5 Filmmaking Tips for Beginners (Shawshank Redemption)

As filmmakers, our greatest inspiration can come from our favorite films.
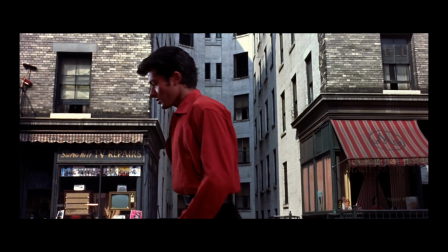Films just have to be watched the right way.
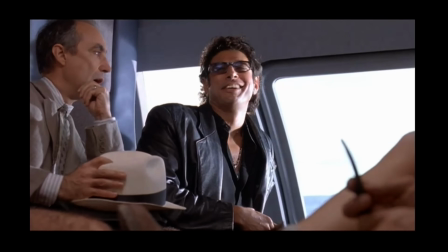If you're watching a film to relax and have fun or be entertained, you might not absorb all of the knowledge that you need to.
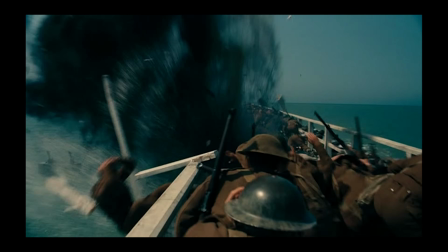But if you analyze a film in an academic setting, you can actually glean more knowledge from it.
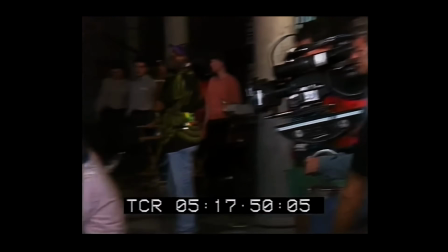So here are 5 filmmaking lessons that I learned from one of my favorite movies, Shawshank Redemption.
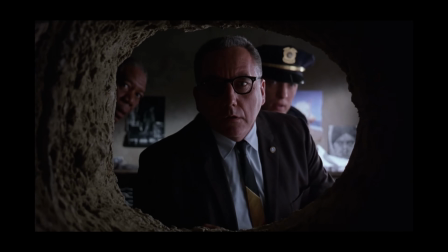The first lesson that I learned is referred to as the Pope in the pool technique,
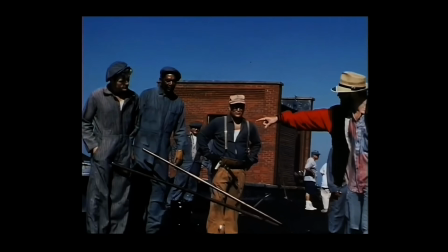and I've actually seen this in many films, and it's perfectly applied here in this scene.
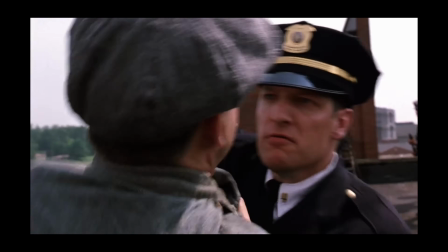This rooftop scene is actually quite famous. Roger Deakins was the cinematographer for this film, and I see this shot all the time.
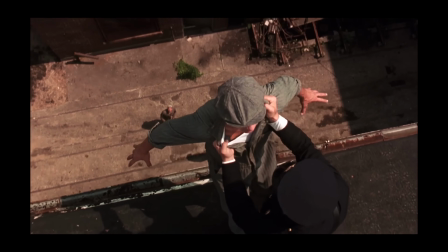But if you actually listen to the dialogue, it's kind of boring.
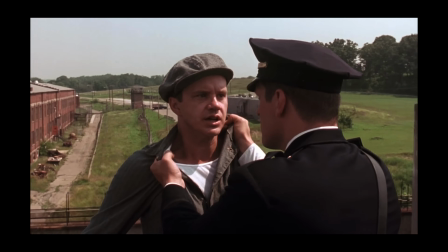They're talking about taxes and finance.
The IRS allows a one-time only gift to your spouse for up to $60,000.
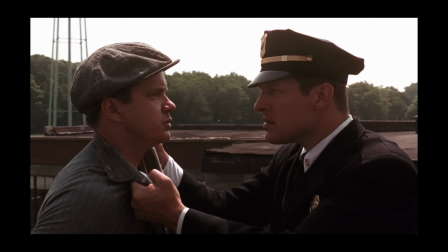They all of a sudden make tax law a life or death situation with this incredible
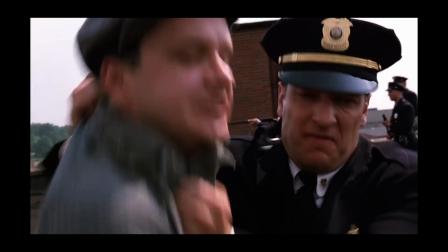camera move that really immerses you in the scene and almost makes you feel like you're about to fall off the roof.
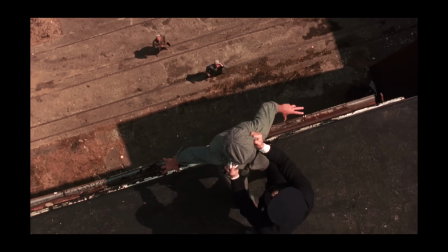The key here is that the visuals and the
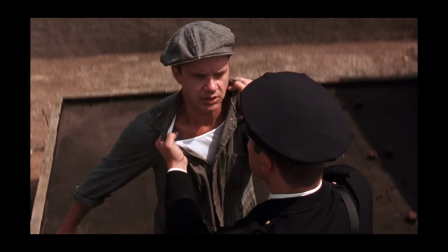stakes of the situation are keeping you interested in a boring subject. It's called the Pope in the pool technique because if you need to talk about something boring, put the Pope in the swimming pool, no one can look away because it's such a unique thing.
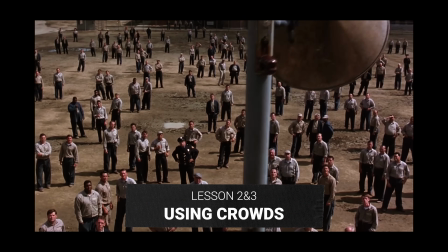The second and third lesson actually have to do with crowds, utilizing large amounts of people.
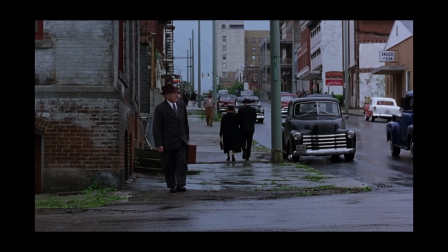Shawshank Redemption had a budget of $25 million.
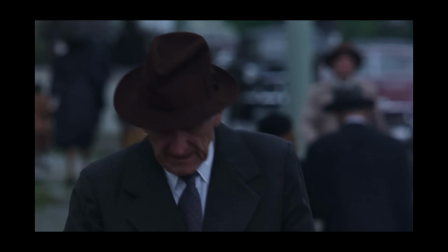So this wasn't a small film, but still with that budget, you can actually stretch it and make it look like a much bigger film.
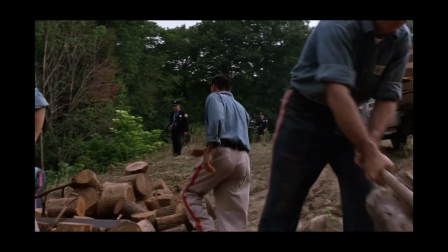And this is a long film and it's a large film, and they really make the visuals impressive.
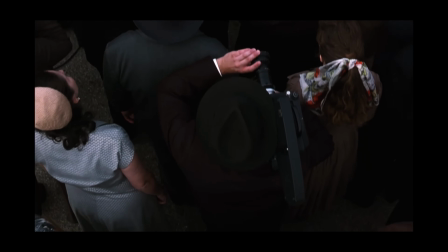Take a look at this camera move. At first I thought, wow, what a creative decision.
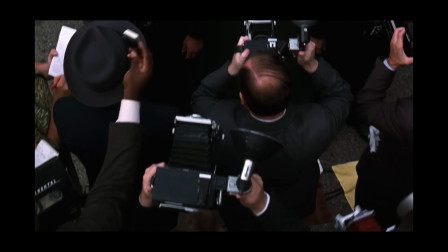But then I realized this camera move was perfect for budgetary reasons.
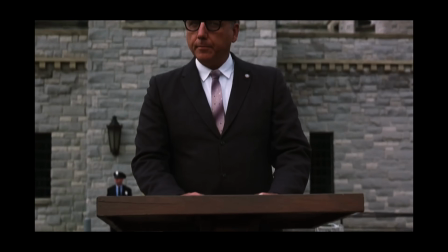They didn't need a very large crowd with this move because it's overhead.
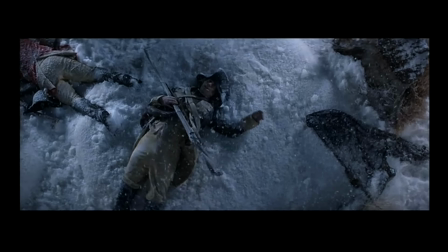This vertical technique was actually used in Forrest Gump when they showed through the Revolutionary War, World War I, World War II.
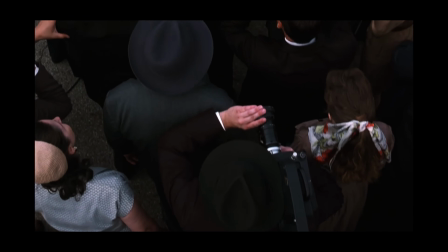Okay, let's count the extras. 1, 2, 3, 4, 5, 6, 7, 8, 9, 10, 11, 12, 13, 14, 15, 16, 17, 18.
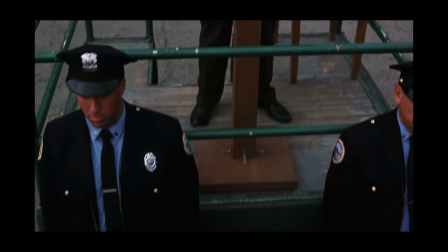They had 20 people here. How do you make a crowd of 20 people look massive?
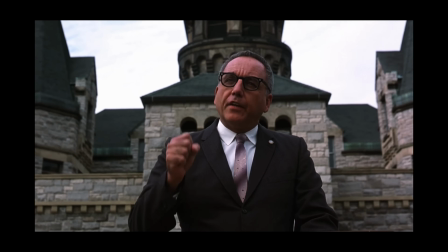You shoot them from overhead. They never show a wide shot, but that move keeps you invested.
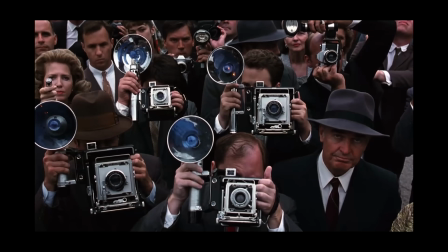And then they have that small turnaround from a high angle from the perspective of the speaker.
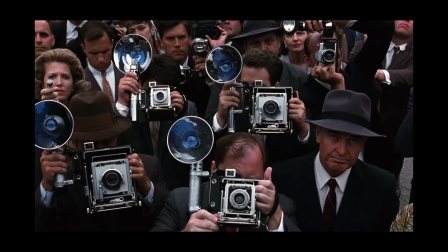And in this shot, we have 1, 2, 3, 4, 5, 6, 7, 8, 9, 10, 11, 12. Basically all the extras they had there. I guarantee you they didn't have more than 20 people.
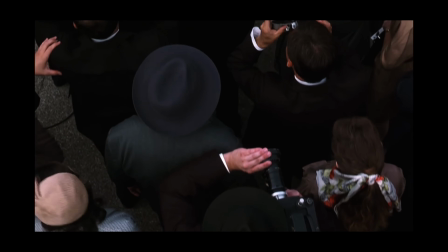If a director has 20 people, you're gonna see them all.
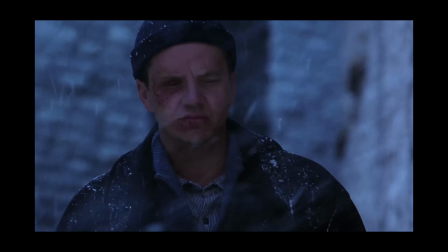Also, there's a quick shot here that implies the passage of time as Andy Dufresne is kind of going through a rough time here in prison. And what they've done is they have a snow machine going.
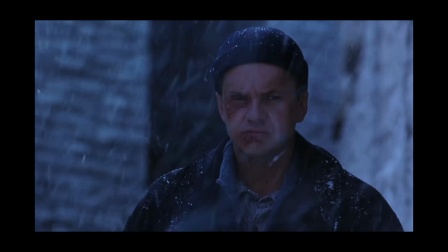They've snowed up some of these back walls, and they've shot him on a long telephoto lens. He's the only actor they have in the shot. They've got the snow machine blasting on his face. They put some snow on his shoulders, and that's it. You know what they could have done? They could have done a big wide shot and spent $1 million just on this one shot. They could have covered the whole yard with snow. They could have had 50 extras. They just have one guy on a telephoto lens. There could be other people around. There's not. What they're doing here is they're implying that there's other people there.
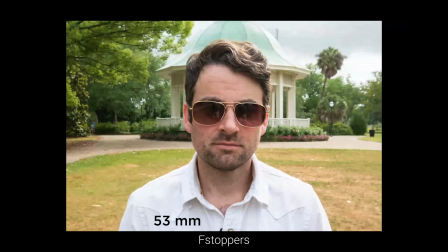He's not all alone in the yard. As you can see from this example, when you use a telephoto lens, you see less of the background.
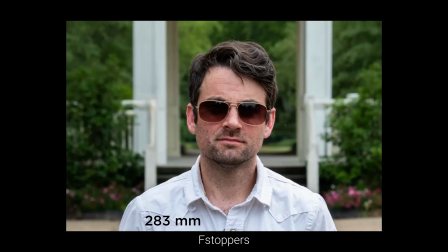And I actually use this technique a lot when I don't like a location or I'm trying to hide something.
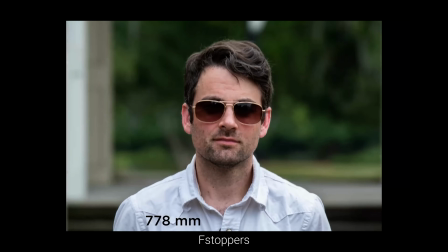I use a telephoto lens, something beyond 100 millimeters, to really have a narrow field of view.